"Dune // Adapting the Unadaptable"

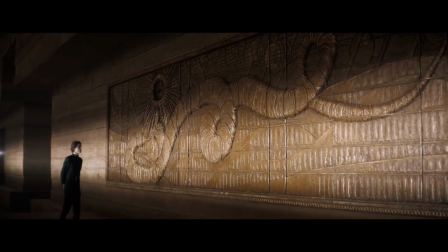497s
The sets and production design show glimpses of different cultures, history and myths.
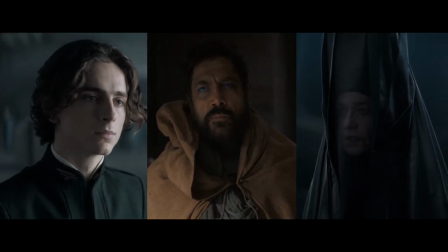503s
The wardrobe helps us distinguish between the different professions and groups that exist in the world of Frank Herbert's novel.
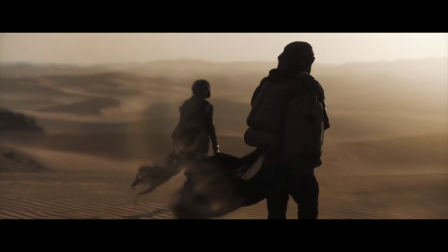510s
The cinematography builds an atmosphere that often shows an aesthetic reality that could very well be situated in our own universe,
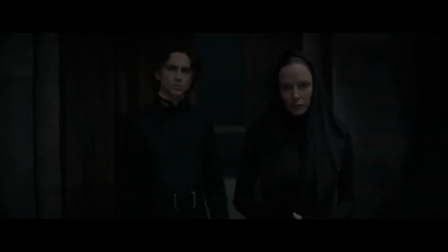518s
while at other times it presents a menacing and dark world that hides something in the shadows.
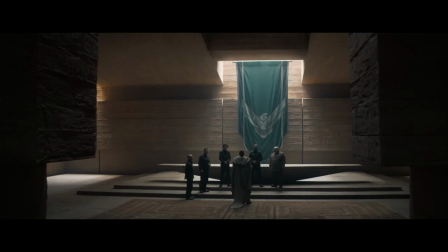524s
The different locations of the film are distinguished by distinct monochromatic looks
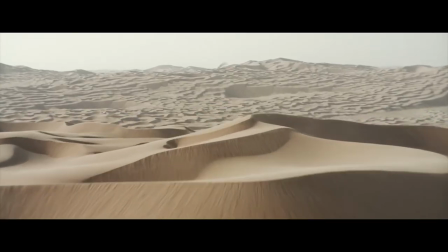530s
and the overall story finds a balance between panoramic landscapes and intimate close-ups of the characters and their relationships.
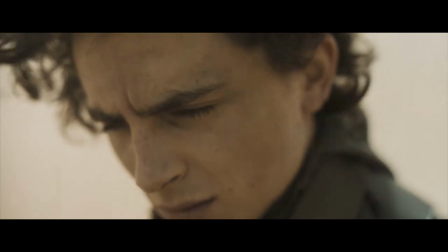537s
The resulting shots look like paintings out of a museum.
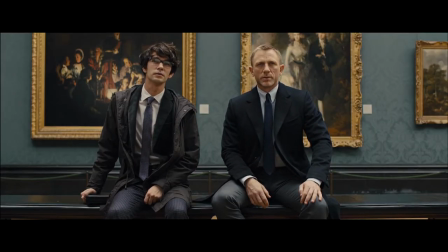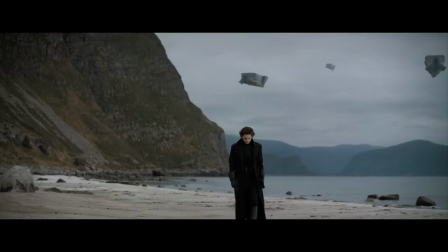546s
This and some very nice CGI design come together to create a world that is immense in every way.
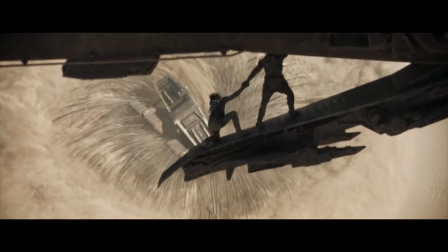552s
Not only are the mythical sandworms found in unimaginable sizes,
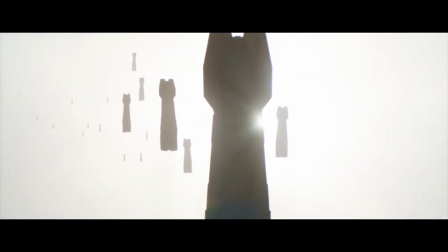556s
but the same man-made structures and technology constantly remind us how small are the people that created them.
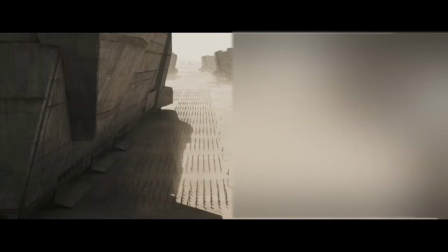563s
All visuals are joined by an excellent sound design and musical score that mix together as they become different themes, from loud overwhelming music
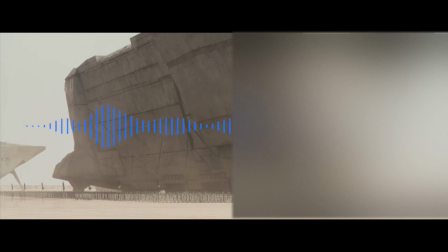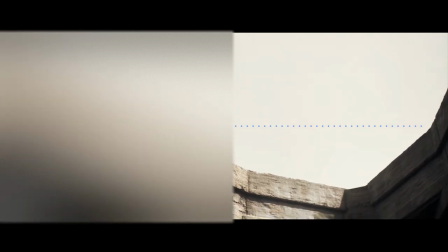580s
to the quiet almost unnerving moments of silence that usually prelude the violence to come.
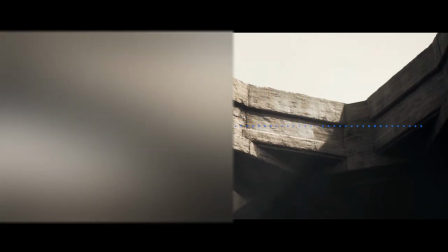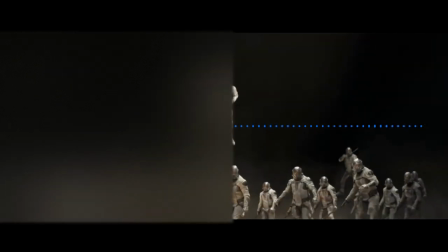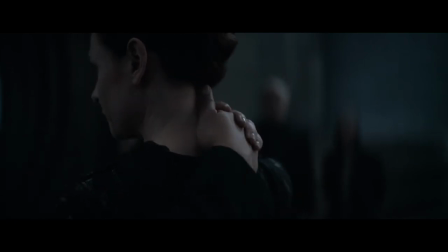597s
The movie finds time for small moments that show how the characters care for each other,
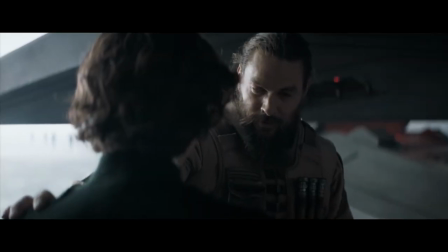602s
making them relatable and building a relationship between them and the audience.
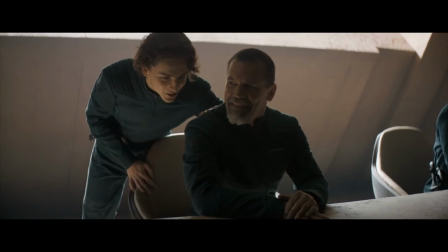607s
The dangers of living in the desert planet become more relevant and menacing. All these elements are helmed by the expertise of Villeneuve, who manages to bring some of his directing trademarks to this adaptation.
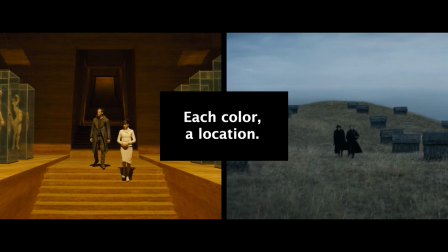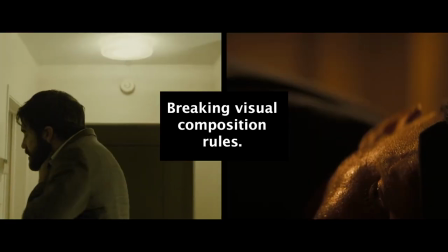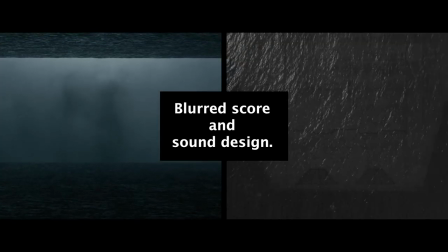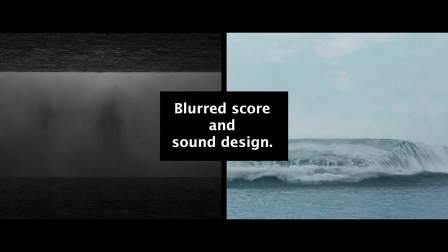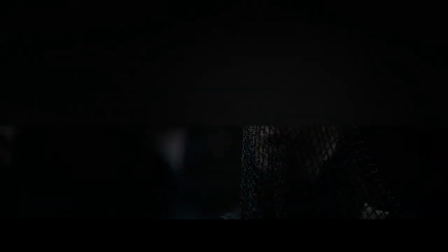669s
The story manages to include a significant amount of information without relying so much on exposition.
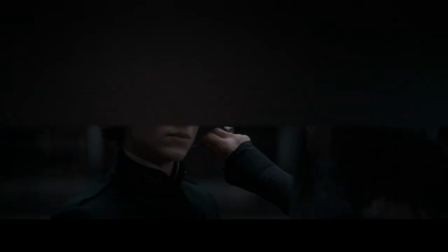675s
The several groups and intentions of each character are given enough time on screen to
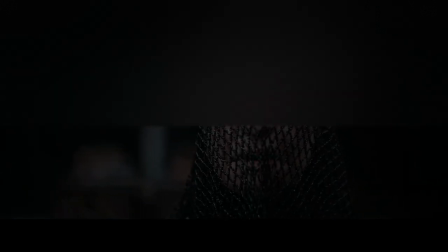679s
make the choices and interactions between them and their situation believable and coherent. The novel is a marvel to get immersed in, but its overwhelming scope doesn't make it very accessible, so having created such an entertaining and overall attractive film is already quite an achievement.
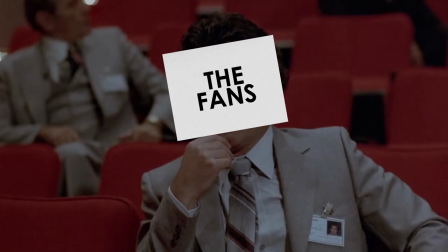700s
For me, this is the aspect that should be the most praised, as the main issue that has always been present with any adaptation of Dune is that the information found
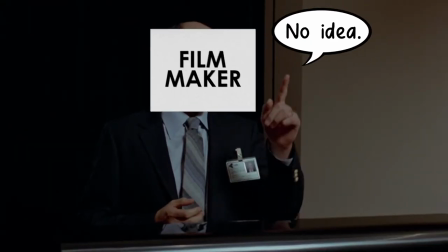708s
in the book is just so massive it always becomes overwhelming for the screenwriters and filmmakers.
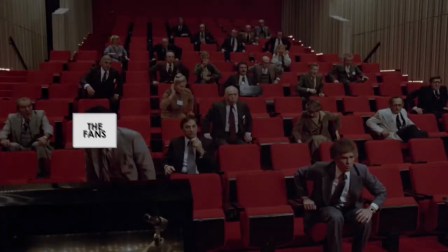All of this being said, the film suffers from a few problems. Since it covers only the first half of the book, it ends up feeling just like that, it leaves the audience without closure.
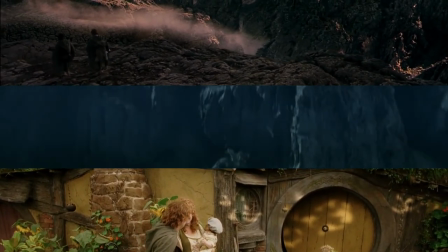734s
And for any kind of story, closure is extremely important.